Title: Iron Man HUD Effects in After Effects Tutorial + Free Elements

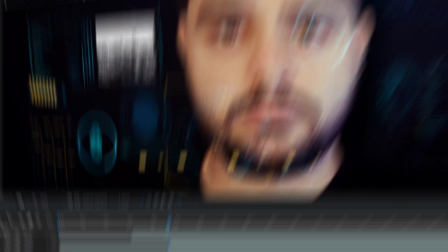And then like 1, 2, 3, 4 frames further, you can just sweep it out here.
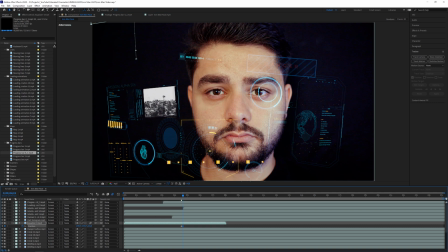And then we also toggle the motion blur here, and then we have this quick motion that it goes away. And then obviously when something goes away, you should have something else that comes in. So maybe this one will come and press P on the keyboard, click on the stopwatch. But instead of going further, we're going backwards with the page up key, 1, 2, 3, 4.
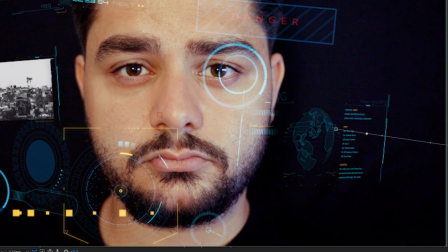And here we wanna bring this off frame And so what you want to do is do this for all the elements. Let things come in, let others go out, and kind of make it interesting. The more things that happen in the frame, the more things that people have to look at, the more complicated it looks and the more advanced it looks.
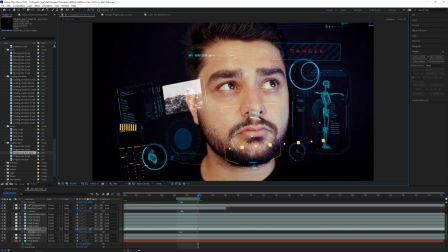So as you can see right here, we have these quick movements in, which are really, really cool.
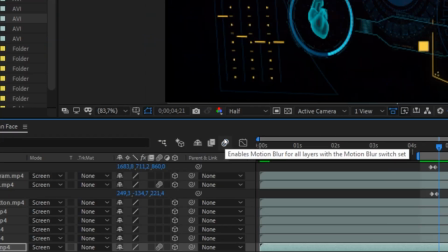I'm going to do a little bit more of that, but just uncheck your motion blur while you're working on your shot, because this really tends to make your project a lot slower, but it is a super important step to make it more realistic. So at the end of your project, definitely don't forget to apply motion blur.
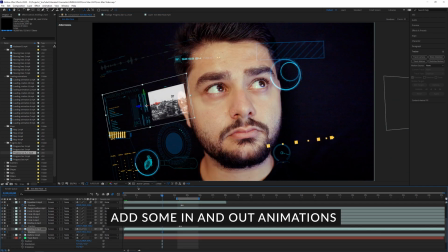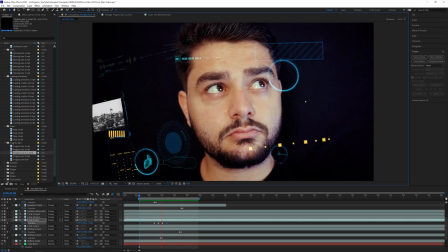And as you can see, like, all these elements are coming in here and going out, and I just quickly did this, but it's already looking really, really cool.
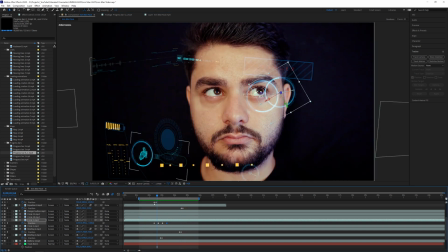So what you want to do once you're done with all of your animations,
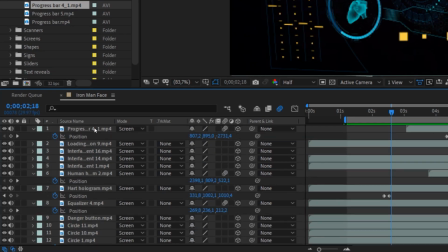you can either just select everything and then go for layer pre-compose it,
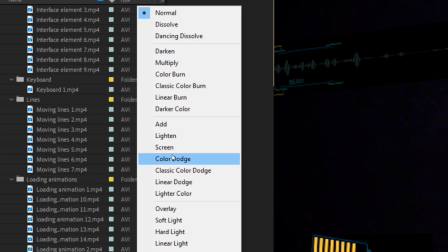and then just set it back to screen here. That way we still have all the same animations.
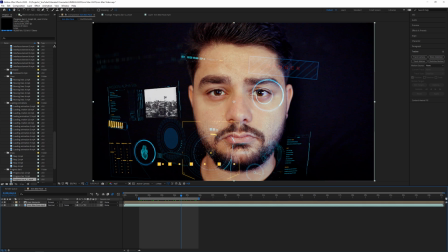What you can also do is copy your original footage,
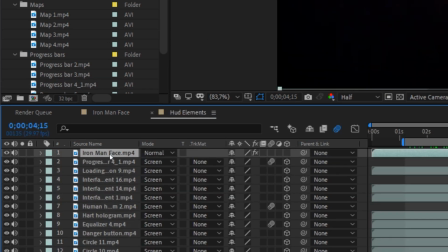edit, copy, and just go into the HUD elements and paste it here and bring it all the way on the bottom, and then right click and make this a guide layer.
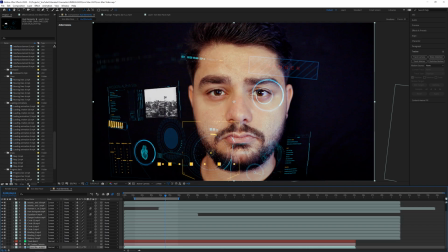So you can still just continue working on this just like before, but if you go here, you have a pre-composed one,
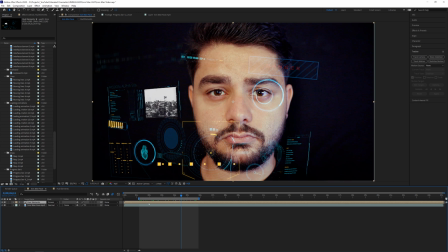and that way we can apply some effects to it, which make it easier when you're working with 3D layers.
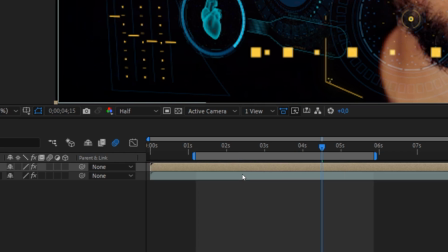So what I will be doing here is adding the optics compensation effect. And if we're going to increase this number,
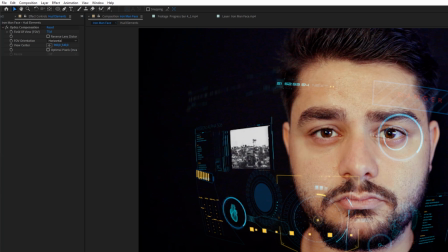you will see that it's kind of rounding everything up and it's making it look like we're actually in a helmet, and that's exactly what we want.
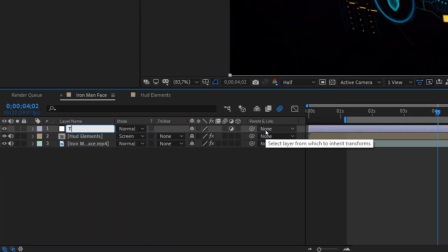And we can also add an adjustment layer on top of that, and we're going to rename this transform, and we're going to add a transform effect,
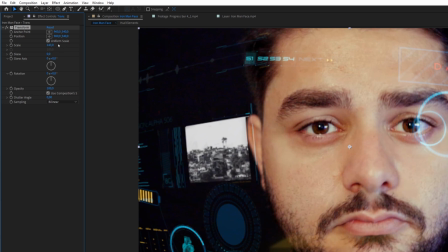and we're going to zoom in here and like make it look a little bit closer to the helmet,
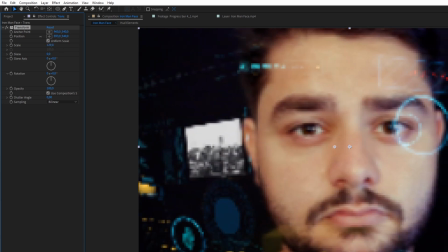so we're actually inside of it.
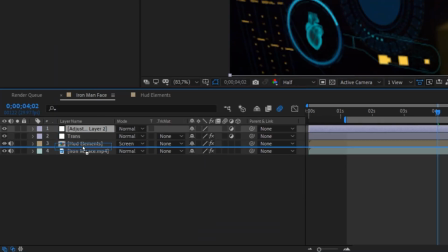And then another thing that I want to do is create a new adjustment layer and put it just in between your face and HUD element and call this a vignette.
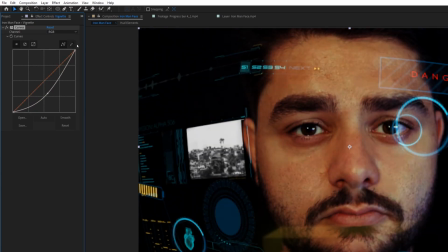And this is where we're going to add a curves and bring down the colors quite a bit, maybe even add a tint effect here.
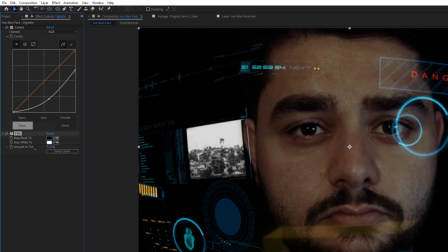And just desaturate it quite a lot.
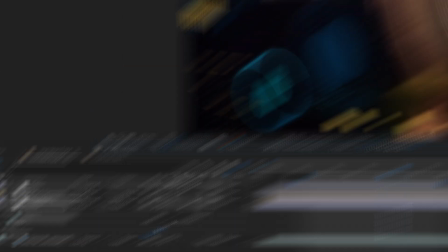And then with the ellipse tool, we're just going to make a small ellipse here and then subtract it and press F on the keyboard and feather it quite a bit.
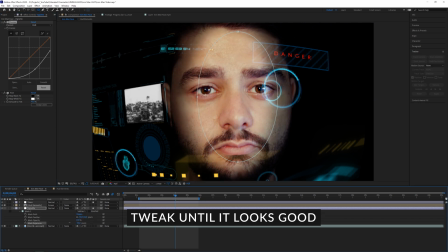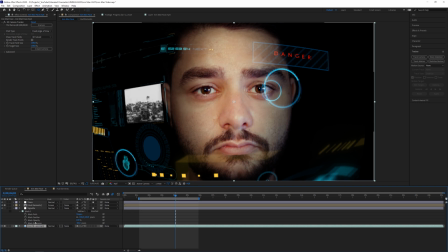And for the face, we can even go and add a tint effect here.
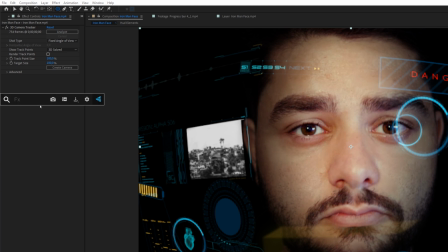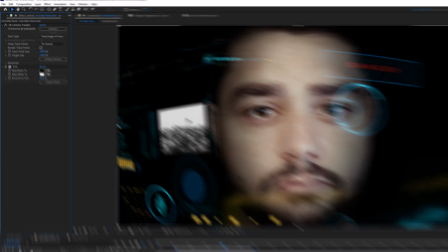Desaturate it a little bit. We can also go and create new solid layers,
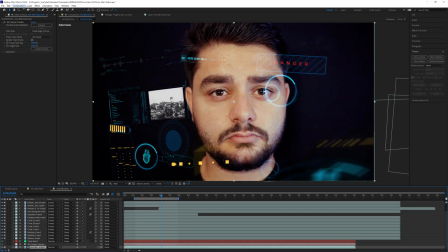but for this we would actually go ahead and do it in the HUD elements and create a new solid layer that actually has one of these blue colors.
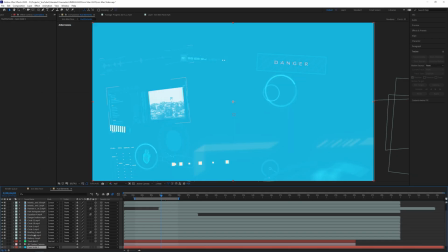You can just pick a color, click OK, and we're also going to make this a 3D layer.
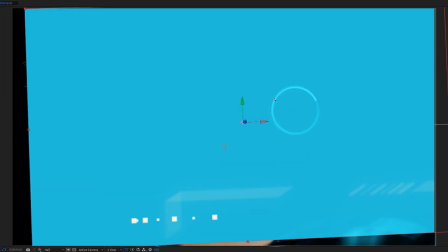And for this we want to kind of mask out a part, so maybe we want to mask out right here,
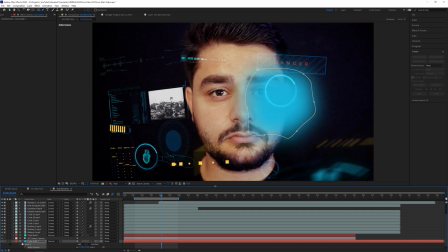and we're going to press F on the keyboard and feather it quite a bit and just make sure it's kind of covering just your face.
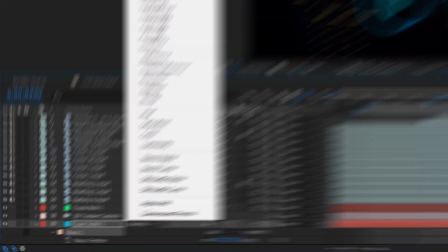And that way we can add some reflections in there by changing the screen mode to, well,
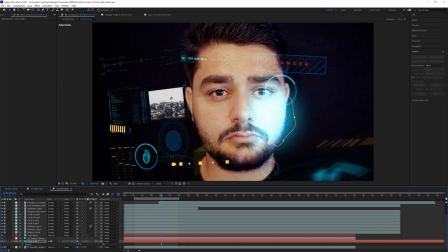the blending mode to a screen or an additive or anything else, and bringing down the opacity quite a bit.
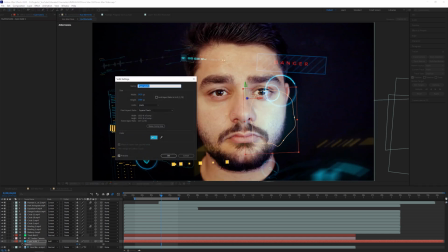But that way it looks like the HUD elements are actually reflecting on my face.
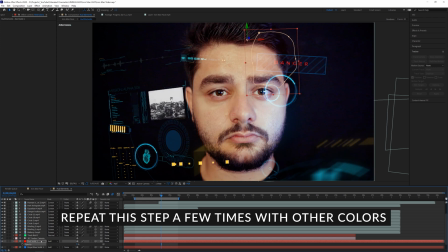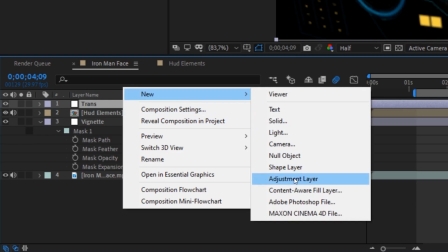Now we can also add on top of everything a effect, and we're going to apply an unsharp mask.